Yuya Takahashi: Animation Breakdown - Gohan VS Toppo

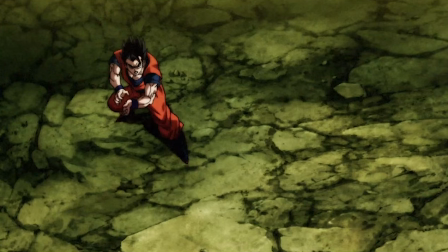(0:06)
This scene is animated by Yuya Takahashi and storyboarded by Naotoshi Shida.
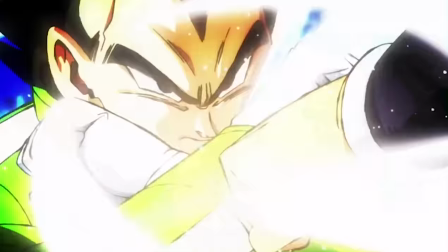(0:11)
They are two names that are behind some of Dragon Balls most popular bits of animation. So let's look at this short scene right now.
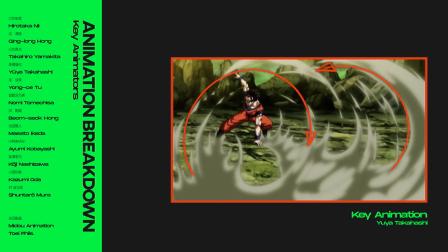(0:17)
We begin with Gohan just having taken a hit. As his feet slide back the effects form in an arching motion. Outside of the shape simply looking cool they work in drawing the viewer straight to the main focal point. The character Toppo then runs towards him.
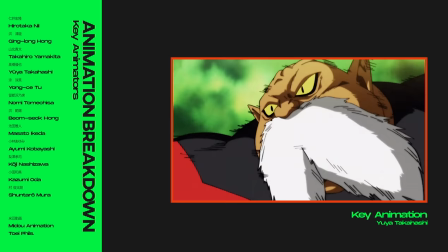(0:31)
This cut is pretty simple, but looks fast.
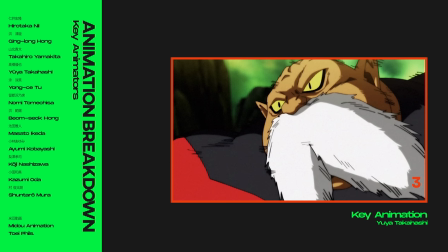(0:33)
It's mostly a loop of four different drawings, but its timing is on one, so one drawing every frame, giving the impression this is a fast motion.
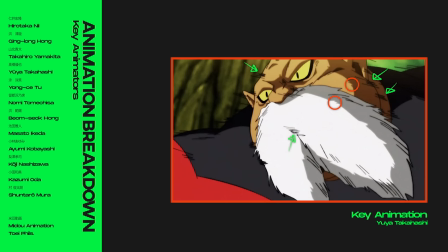(0:41)
The speed lines around his body and the small little smears with the shading also help in giving that impression.
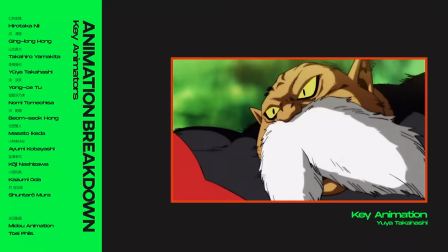(0:47)
There is then a quick cut of his foot hitting the ground as he leaps up. It might seem minor, but the storyboard including such a shot brings clarity to the action.
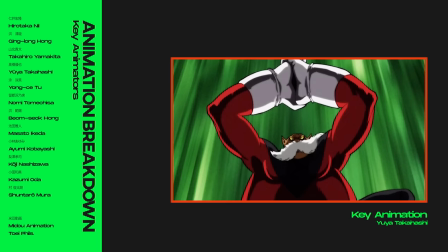(0:55)
Without it, the audience might be left wondering how he got there. In the next cut there's quite a bit of speed to the jump.
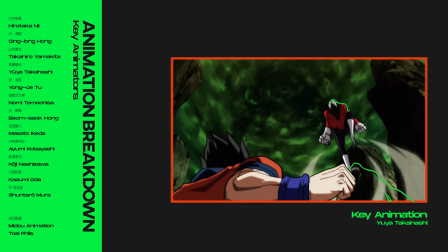(1:01)
Once again Takahashi times out the drawings on ones but also applying the principle of spacing which is in regards to the distance between each drawing.
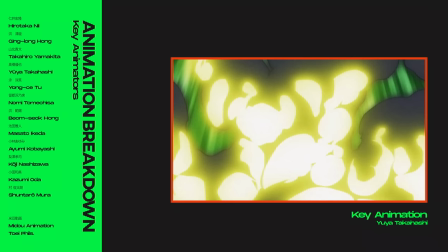(1:09)
It's fast and smooth. Toppo then comes down for the big hit and Android 17 lands a key attack on him.
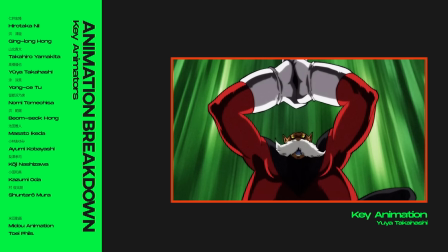(1:16)
The sudden beam attack catches you by surprise.
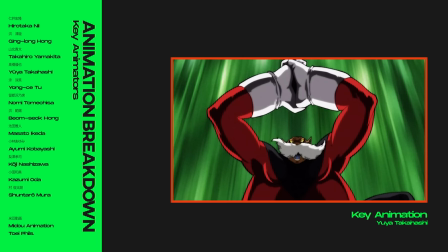(1:19)
The storyboard decides rather than showing a brief cut of him preparing the attack for those actions to have taken place off-camera.
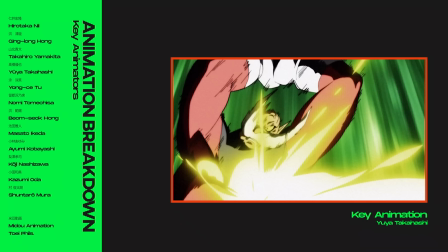(1:26)
This is one case where not showing the preparation behind a move is useful. The beam effects also deserve mention.
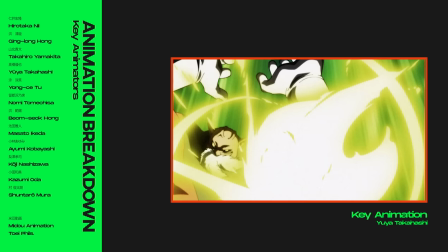(1:32)
They feature a lot of C-curves with occasional straights and are quite interesting in their design. The way it morphs into smoke is quite a nice transition as well.
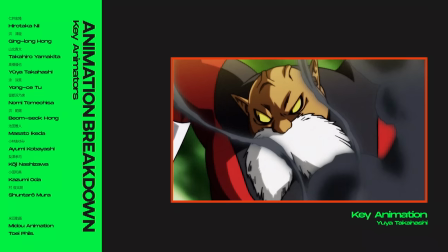(1:40)
Toppo after swings his head around as he attempts to go back after Gohan. I like how the eyes here move first and the head.
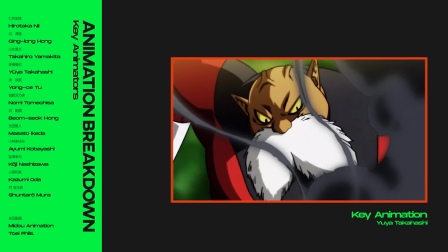(1:47)
It kind of prepares you for what direction the character is going to take. The head turn itself feels strong. through the exaggerated way Takahashi animates it.
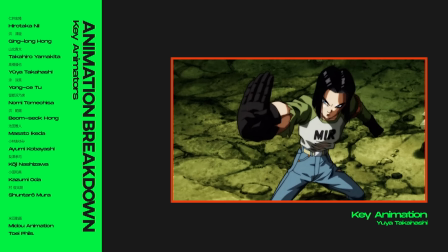(1:55)
Instead of just a simple turn, he sticks out his neck and comes around in an arc. In isolation, it might not seem that significant, but it adds life to the character and makes the movement more interesting.
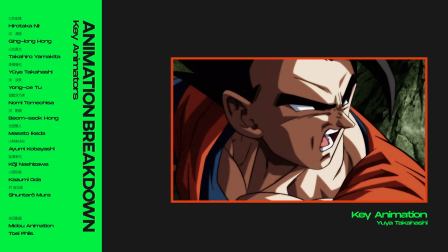(2:06)
We then have a top-down perspective of Gohan, giving us the viewpoint Toppo has. The next cut is what many fans seem to remember most out of this scene. It's a three-quarter view of Gohan, and Takahashi goes off-model to achieve more expressivity in this scene. In terms of features like the eyes and nose, he draws upon design principles from the Boo arc,
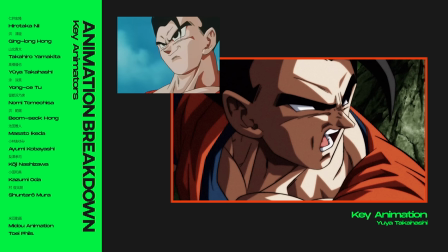(2:24)
with more curvature and an overall sharper touch, as well as shading following the same shape design from that time period,
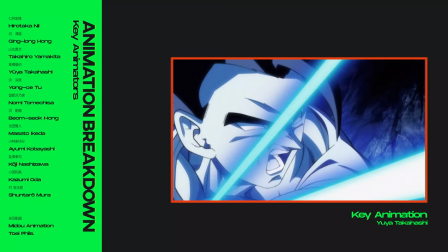(2:32)
which better represents the planes of the face giving more depth to his drawings. Outside of that, the animation itself holds a lot of power.
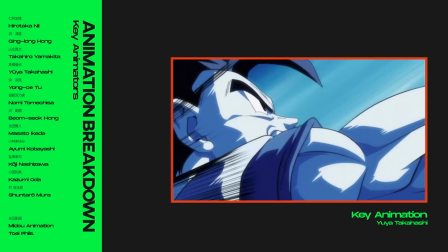(2:39)
Takahashi changes the camera position quite erratically and with some extreme close-ups.
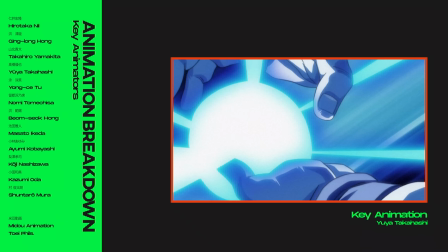(2:44)
The first is the face, using his expressive drawings driving up the intensity. The second is then the hand.
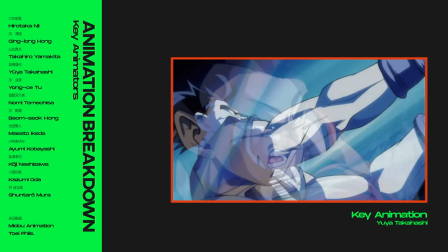(2:50)
Then the third is a profile shot. It's a fun approach to a move we've seen plenty of times before.
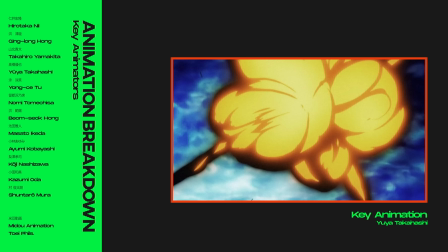(2:55)
The effects themselves look quite interesting. The shapes here look like stretched out ovals.
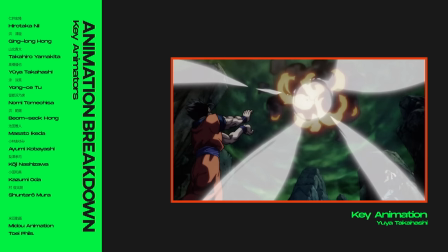(3:00)
Takahashi also uses some impact frames for the big explosion. In the next cut, the storyboard is great in its clarity.
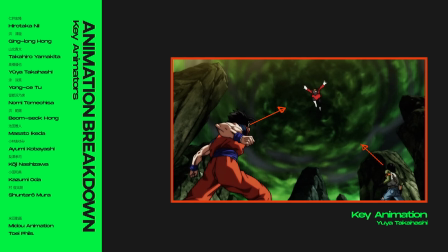(3:07)
The focal point is clear. This is done through several methods. First, the direction the characters are looking. then there is a contrast and visual weight,
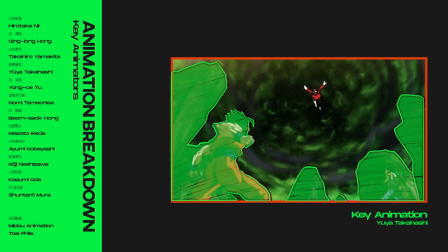(3:14)
with the majority of elements being in this area, pulling your attention to it first, then topo up here.
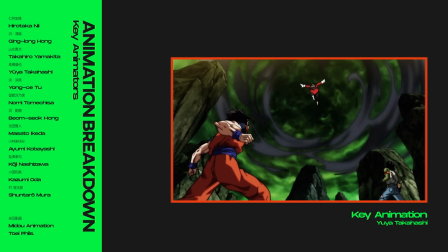(3:21)
The smoke effects again act as a visual note with how it circles the character, and having a character in bright red amongst the background and even one character covered in shades of green likewise creates contrast.
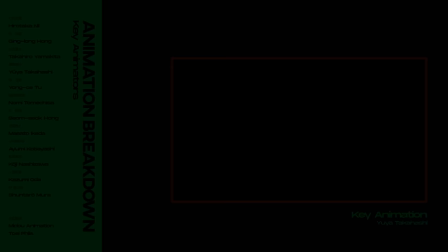(3:33)
And that's the end of the analysis.